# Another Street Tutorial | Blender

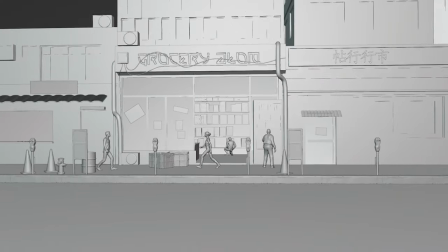13s
Hey, what's up everyone? Hope you are all doing extremely well. In this video, I'm gonna break down making of this scene in Blender.
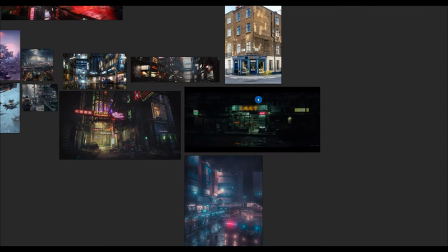20s
Well, everything starts by studying references. I got these references online, which I try to replicate in Blender.
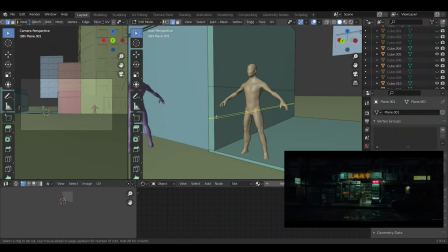26s
So first I start by modeling buildings. I have divided this process in two parts.
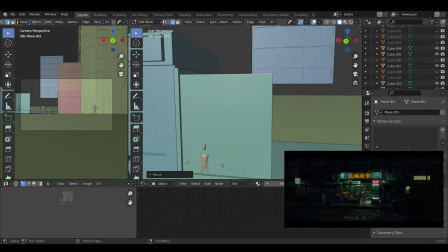31s
First I start by modeling the base part of the building. Now since the base part is in the center of the composition, I need to give as much detail as possible.
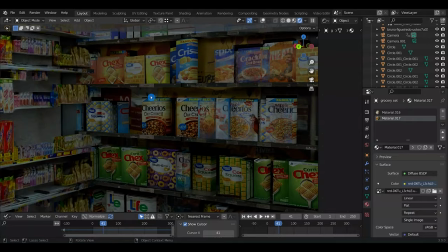39s
For making this interior assets of the grocery store, I use image projection technique.
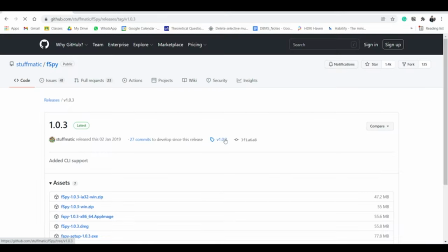44s
For making it, first we need to download fspy from its website and install this in your system.
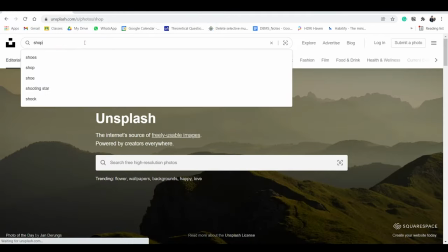50s
Then we need to find the grocery store images online. I usually prefer unsplash.com for this.
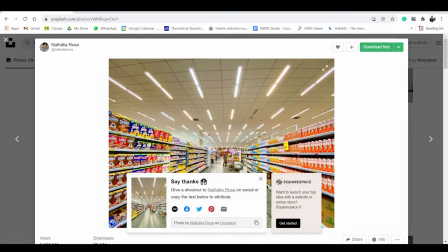56s
Find the suitable image and download it. Now load that image in fspy.
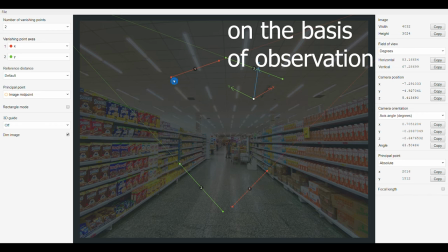61s
Here you have to map this axis according to the image geometry. Also, if the axes aren't visible due to brightened image, you can dim the image by checking this box. Over here, I want to map the x-axis in inward direction and make the z-axis perpendicular. So instead of y-axis, I will turn it into z-axis.
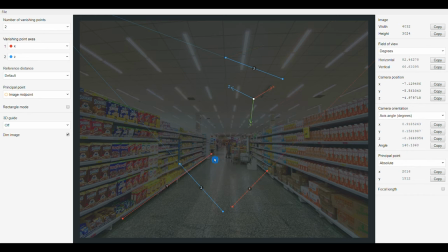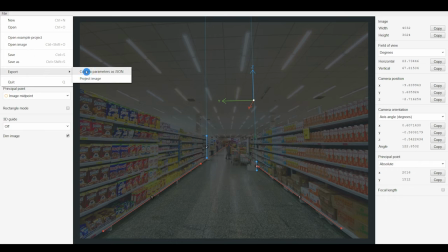89s
Then finally click on File, click on Export and export it as Camera Parameter JSON.
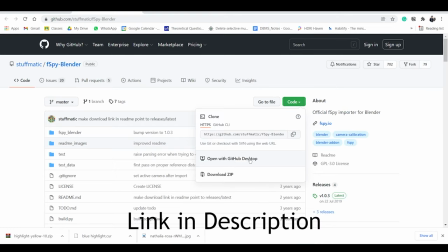94s
Now to import this in Blender, we first need to install the fspy Blender add-on. You can download this from the link given in the description.
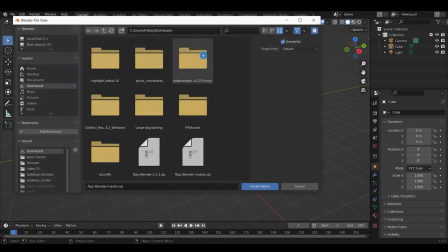101s
Then open Blender and under Preferences, click on Install and search for this add-on and simply install it.
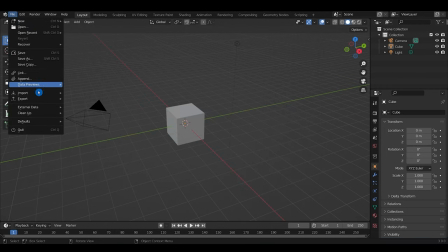108s
Now once the add-on is installed, go to Files, then go to Import and import an fspy file.
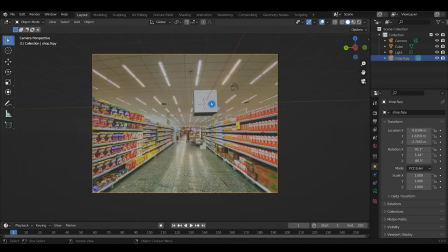114s
Once you import it, it will automatically set up camera and create the image as a background for a camera.
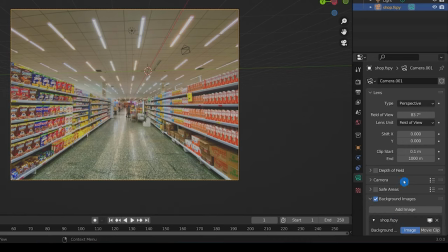120s
Under camera settings, if you scroll down, you can also change the opacity of the background image.
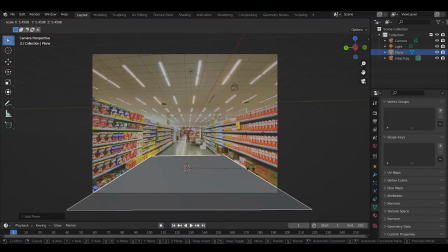126s
Now simply add plane and start mimicking the whole geometry.
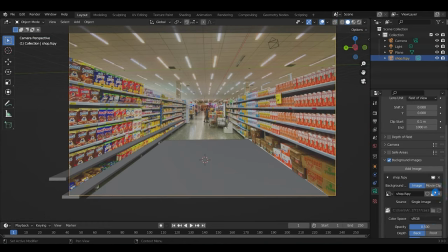131s
Also to make the background appear in front of the mesh, under the camera settings, you can change the depth to front for the image to appear in the front.
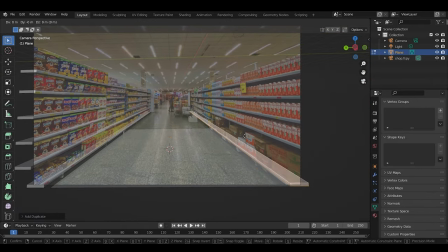139s
While mimicking the geometry of the image, instead of adding different cubes, I always remain in edit mode and just duplicate the plane surfaces.
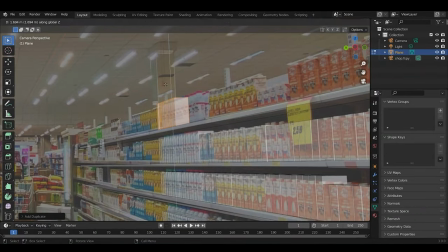147s
And that helps me to keep my geometry as a single mesh. Once you are done, just add a new material.
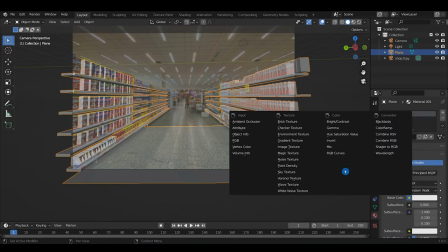154s
In the base color, select the image texture and load the background image we have selected.
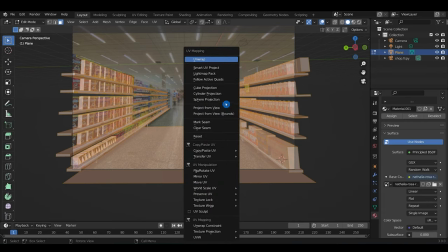158s
Now in the edit mode, select everything and press U and project it from view.
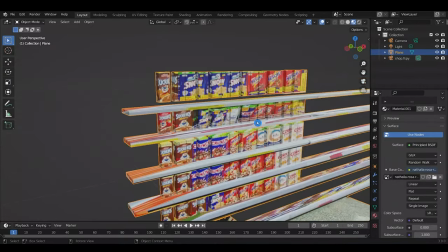164s
Now the whole image is projected on the geometry. Now you can spend extra time correcting the incorrect UVs by manually unwrapping it.
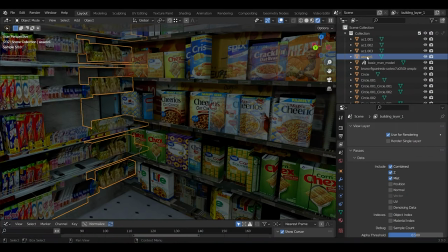171s
So that's how these small assets were made. Also, since I am using Blender 3.0, I can select this mesh and turn them into assets. And now this mesh will be saved as an asset, which I can use in my further projects.
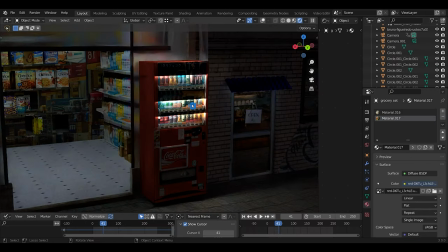183s
By using the same process of UV unwrapping, this coke machine has been made.
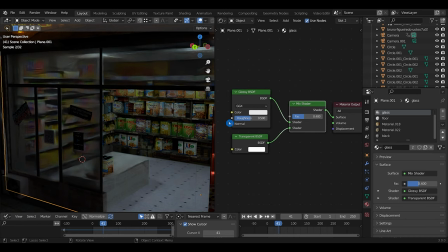188s
The glass material for the window is basically the mixture of glossy VSDF and transparent VSDF, which are mixed together using mix shader.
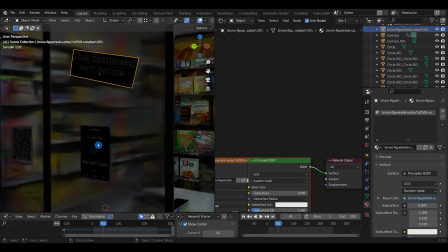196s
Also, I added some stickers kind of thing in the front of the shop, and this helps adding more realism to the scene.
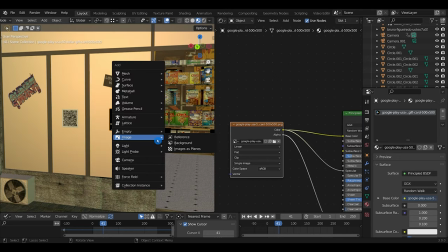201s
To make this, simply press Shift A and add image as a plane. Select the appropriate image like a barcode.
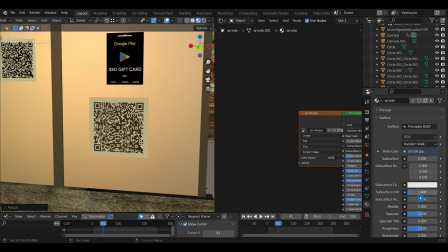207s
Now since we add image as a plane, under material properties, we need to change the blend mode to opaque, as by default it is alpha blend.
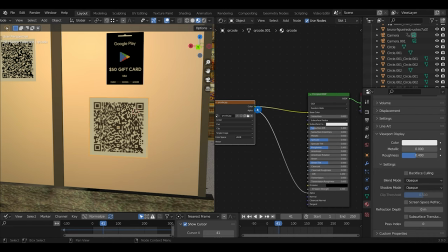215s
Also we can turn down the specular to 0, or we can simply connect the image output to the specular node.
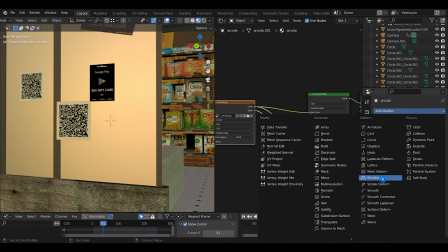222s
Now under the modifier section, add a shrink wrap modifier and select the target as the glass plane.
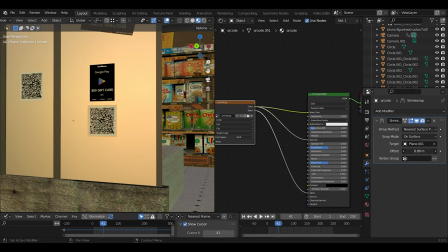228s
This will stick our image to the glass. Now using the offset value, we can change the distance in between them.
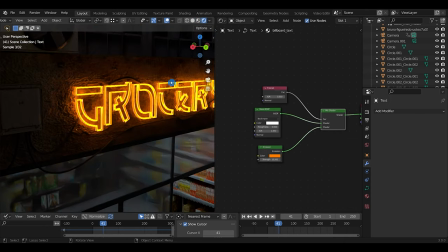234s
So that's how the stickers are made. I also added some text and gave it some depth and extrusion.
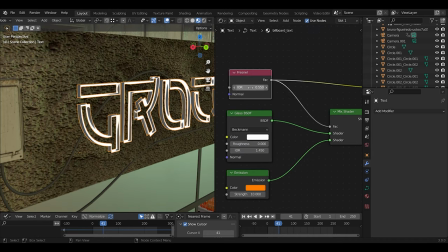240s
The material for this is pretty simple. There is a Fresnel node which decides the black and white intensity. The other two inputs are the glass BSDF and the emission. So this gave mixture of both the emission and the glossy, giving it neon kind of feel.
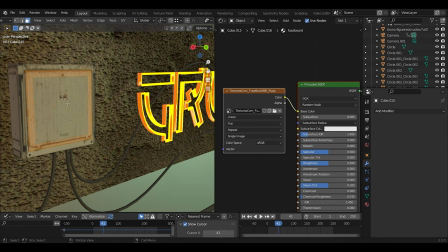254s
This electric board is also a cube with an image UV unwrapped over it.
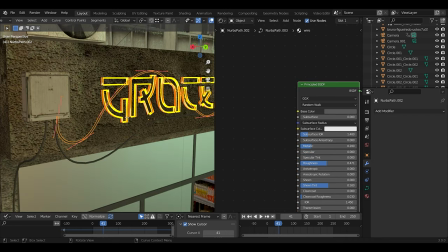259s
For adding wires, you can add Bezier curve.